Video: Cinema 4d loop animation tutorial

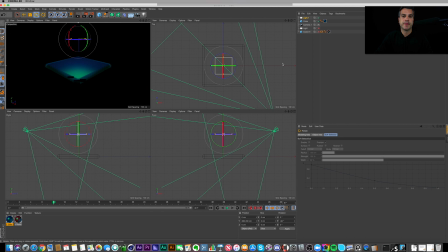So if I jump out of here, there's the top view and there's my square. I can actually drag the sides out like so and make it a much bigger light.
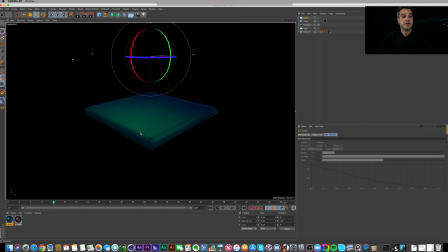And it does change the look of, you know, my scene here. It's a much a lot more highlight specular going on the image, on the block. So I'll go back to how it was. There it is.
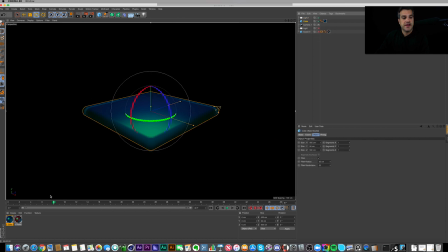And at this point, all I had to do then was just animate my cube moving up, right? And that's just under coordinates. I set a keyframe for Y. I drug it down somewhere in here.
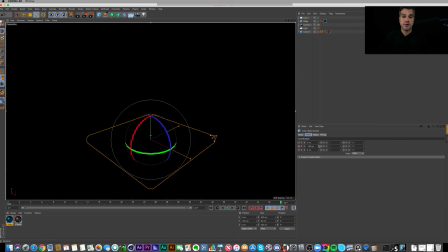Clicked, there's the keyframe. Went to the end of my timeline. And because the light was sitting right here,
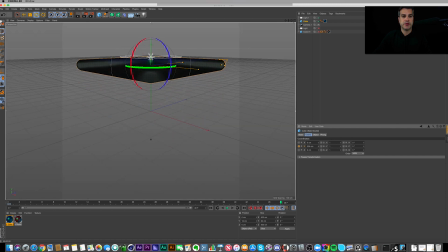I just drug the cube right below the light.
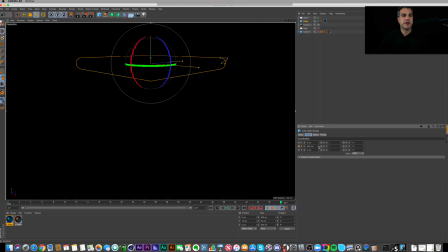And that gives the illusion, because it's so close to the light, it's not being lit, or you can just barely see it. So it almost looks like it kind of fades out, right? So if I play this, there's my animation.
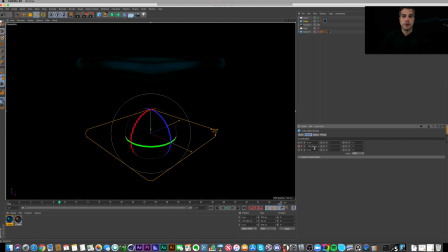And I talked about this in the week that we talked about form, where you can right click on this animation, show F curve.
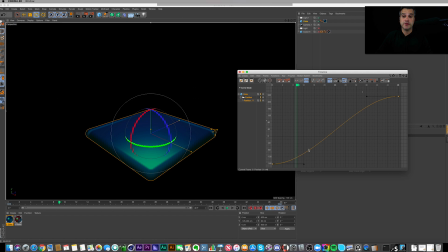Cinema 4D defaults to the spleen with the keyframes. And I just want this to be linear because I am looping it. And I just wanted a constant motion right of the boxes.
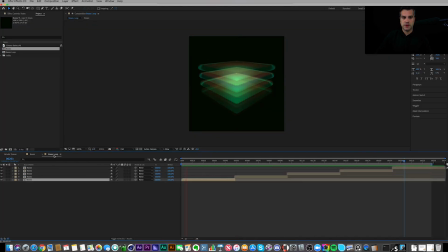If we go back to that loop, I mean, you see here the boxes, they're not starting slow and then moving up and then slowing down.
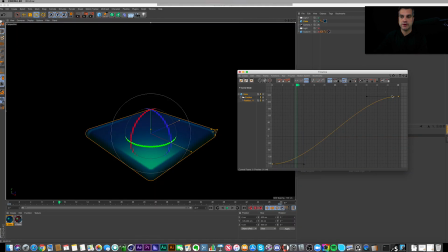It's just a constant rate of speed, right? So I want that in Cinema 4D. So I just highlight both keys and I click on linear right here.
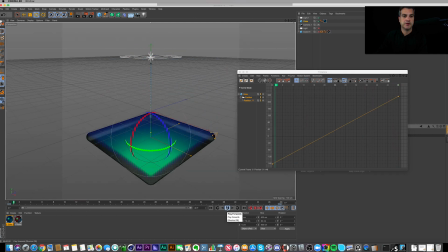So if I play it now, it's just a linear move from bottom to top.
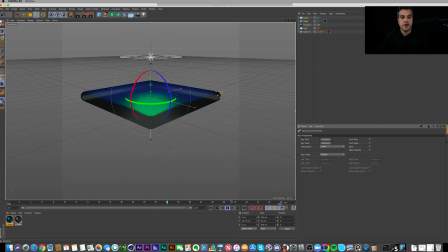The last thing I had to do was add a tag,
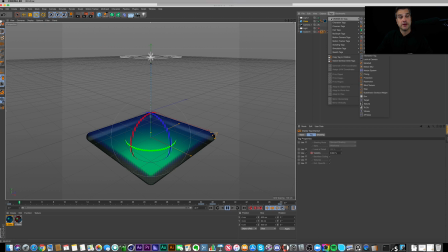which we've talked about in one of the lessons this week, actually. We talked about adding an external compositing tag. Well, this time, all I'm doing to this cube
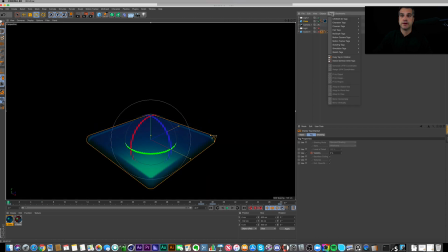is I am adding a Cinema 4D tag display. And what a display tag does is if I click on these, I can turn these on. And I'm going to turn on visibility. That's about the only one I ever really do much with.
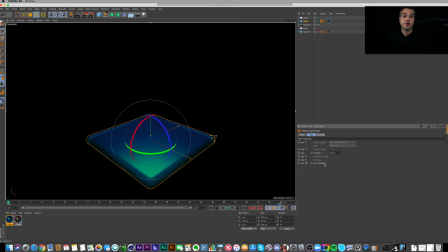Sometimes I do use enhanced OpenGL, but most of them it's visibility. And this is just like a fade in and out. So I can set this to zero. You can't see it. I can set a keyframe, and then I can move forward in my timeline
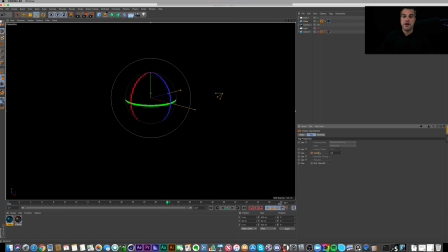to maybe somewhere in here and say at this point it's 100% opaque, and I set another keyframe.
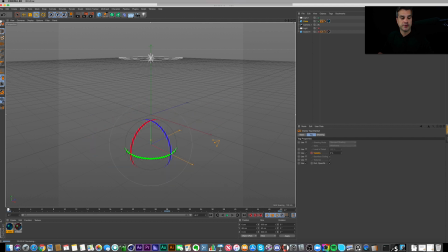And what I found, I don't know if there's a workaround, there's probably a workaround to this, but because there is a display tag here, when we're working in the viewport, at least with the Cinema 4D
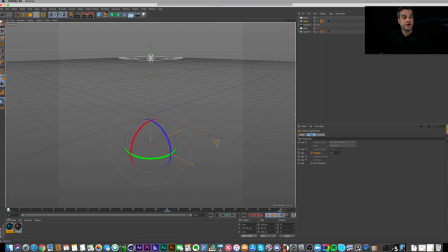basic renderer, you can't see the object until the first frame past a zero value, which is kind of strange.
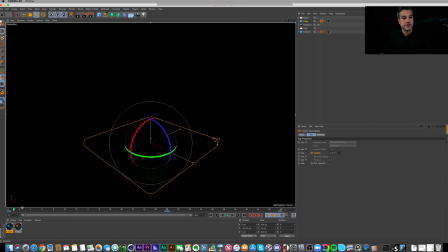But if I render this like you're seeing here, it's not on,
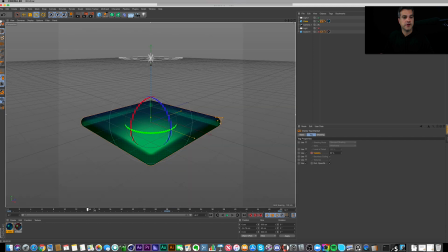it's starting to fade on, fading on more, and then here it is at 100%.
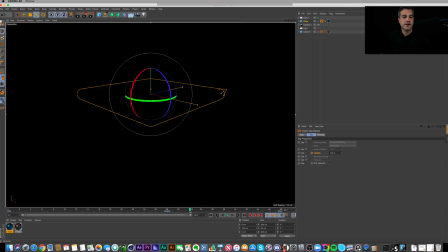And then I think I went a couple keys forward, and I set another keyframe at zero, 100%, and then went to the end and said, okay, we're back to zero.
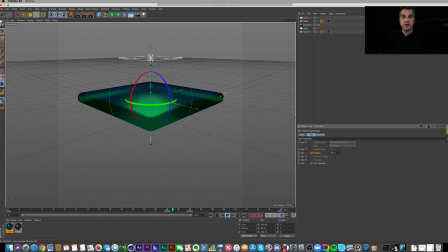And by doing those very few simple things,
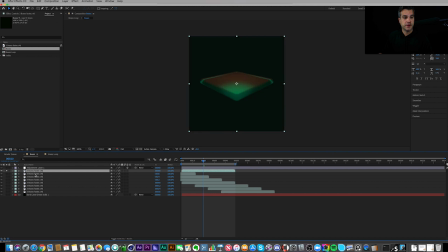I got my default render, which was this guy right here, if I render this out. So here he is fading in, and that light's sitting right there, so it kind of looks like it's fading out, but it's fading out, and it's also the light, it's getting so close to the light that it's getting darker at the same time.